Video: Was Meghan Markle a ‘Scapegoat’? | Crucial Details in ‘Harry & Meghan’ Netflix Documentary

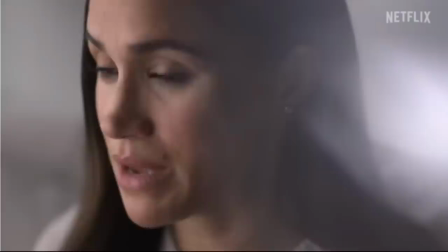0:00 You would just see it play out, like a story about someone in the family would pop up for a minute and they'd go, we gotta make that go away. That upsets people, it shifts the balance.
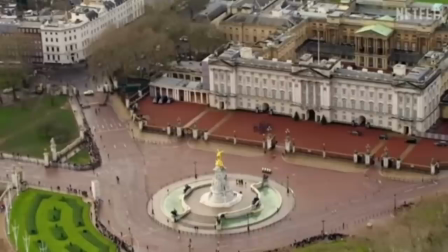0:10 How does the documentary portray Harry and Meghan, as opposed to William and Catherine and other members of the royal family?
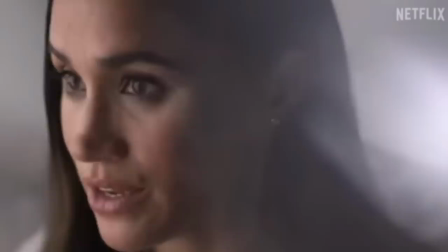0:18 And what does this portrayal reveal about Harry and Meghan's goal with the documentary? This video will analyze words, camera angles and sound. Make sure you watch until the end, because the plot is about to thicken. I analyze interviews and conversations from a linguistic standpoint. In this video, I'll also draw on my educational background in media studies, including film theory. Click the like button and subscribe if you're new. Let's get the party started. First off, it's useful to understand what we're about to see through the lens of the Actantial model. Practically all movies and documentaries use this model in order to structure the narrative. For the purposes of this video, the four most important roles are The subject who has something they want to achieve, an object. The opponent is the one stopping the subject from getting the object. The subject has helpers that help them get the object.
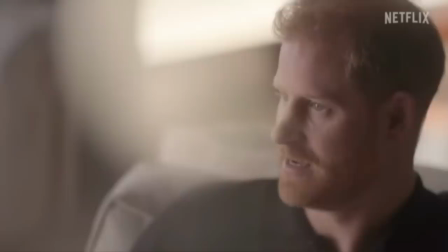1:17 Harry and Meghan are the subjects.
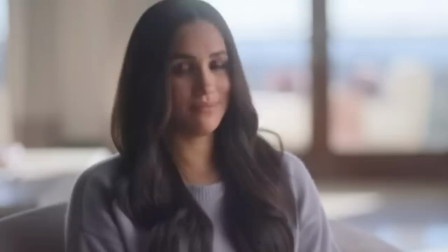1:19 Their main goal, object, is to shift blame. thus the media and even Harry's family are portrayed as opponents.
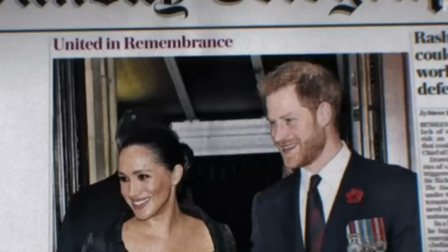1:27 Harry and Meghan have helpers in form of lawyers and friends who are the only ones allowed to voice their opinions.
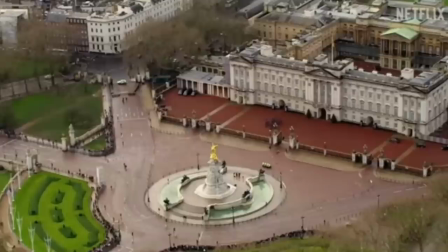1:35 There was a real kind of war against Meghan.
We start out with a hyperpoly it's prefaced by the hedge kinder expressing a certain level of uncertainty very likely because the lawyer knows that she's not talking about a real war.
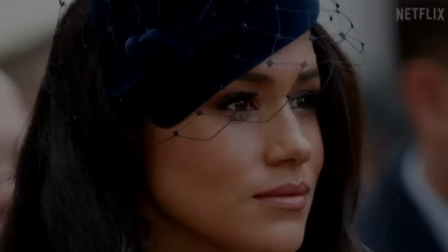1:51 She's using this dramatic word for dramatic effect or pathos. The ominous music paraphrases her dramatic claim. The word real, which modifies the noun war, is interesting, as it has a persuasive function. This way, linguistically, the presupposition behind her claim is that many people are skeptical of this claim.
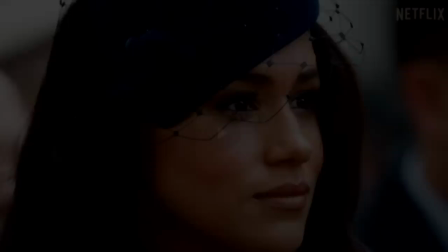2:12 And indeed, the entire point of this documentary is to persuade people who doubt Meghan and Harry's multi-million dollar victimhood.
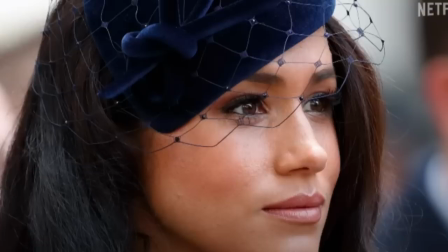2:20 The camera zooms in letting us get closer to Meghan in a literal sense
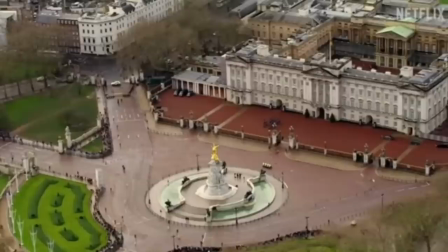2:24 and inviting us to see the world through her eyes in a symbolic sense.
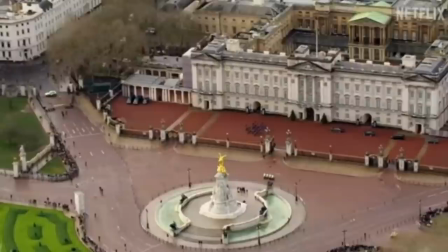2:29 Inviting us to see behind the veil so to speak and I've certainly seen evidence that
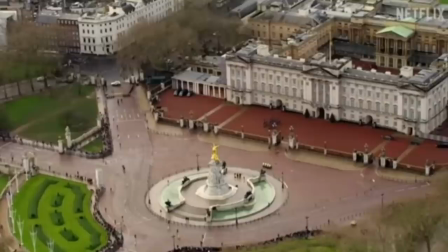2:36 there was negative briefing from the palace against Harry and Megan to suit other people's agendas.
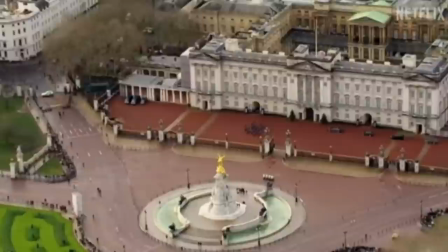2:44 The ominous music continues and it's carried over from scene to scene.
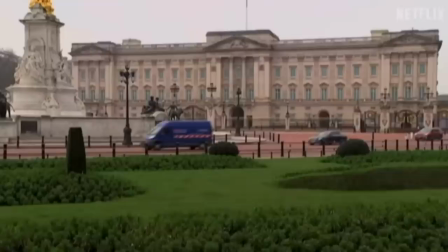2:49 This way all scenes get the same mood which, in terms of filmmaking, creates coherence in longer sequences.
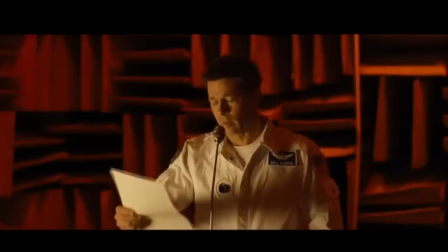2:57 We see the palace in a long shot frame. Framing or distance is one of the stylistic devices filmmakers use to bring us close to certain characters,
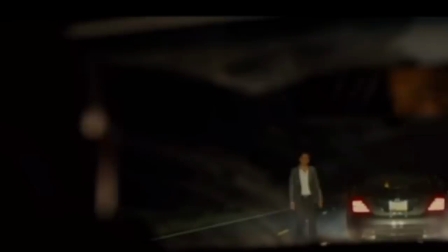3:06 the intended protagonist, while distancing us from other characters, the intended antagonists.
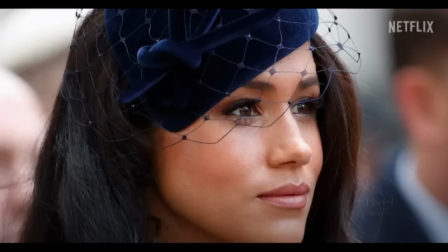3:12 In this frame, we're far away from the palace, which is consistently portrayed negatively.
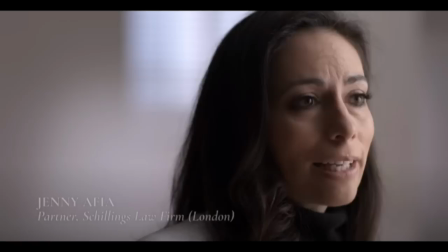3:18 It's in direct contrast to the preceding close-up of Megan, the intended protagonist. We also get a close-up of the lawyer, a helper, as she's speaking to an interviewer who's outside the frame.
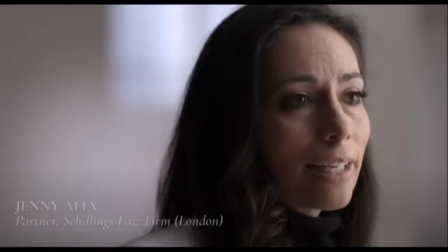3:31 Because the interviewer doesn't challenge her claims or interjects, her claims have absolute truth value. In theory, that is. She mentions the word agenda. What often happens when filmmakers seek to persuade people is that they monopolize certain words before the opposing side has a chance to.
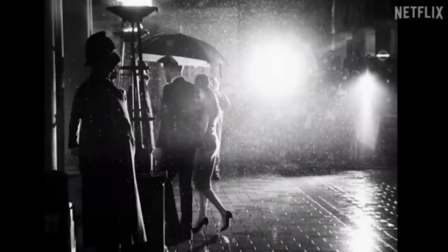3:50 Harry did it in this clip.
To see this institutional gaslighting.
He uses this word because he and Meghan have been accused of doing this.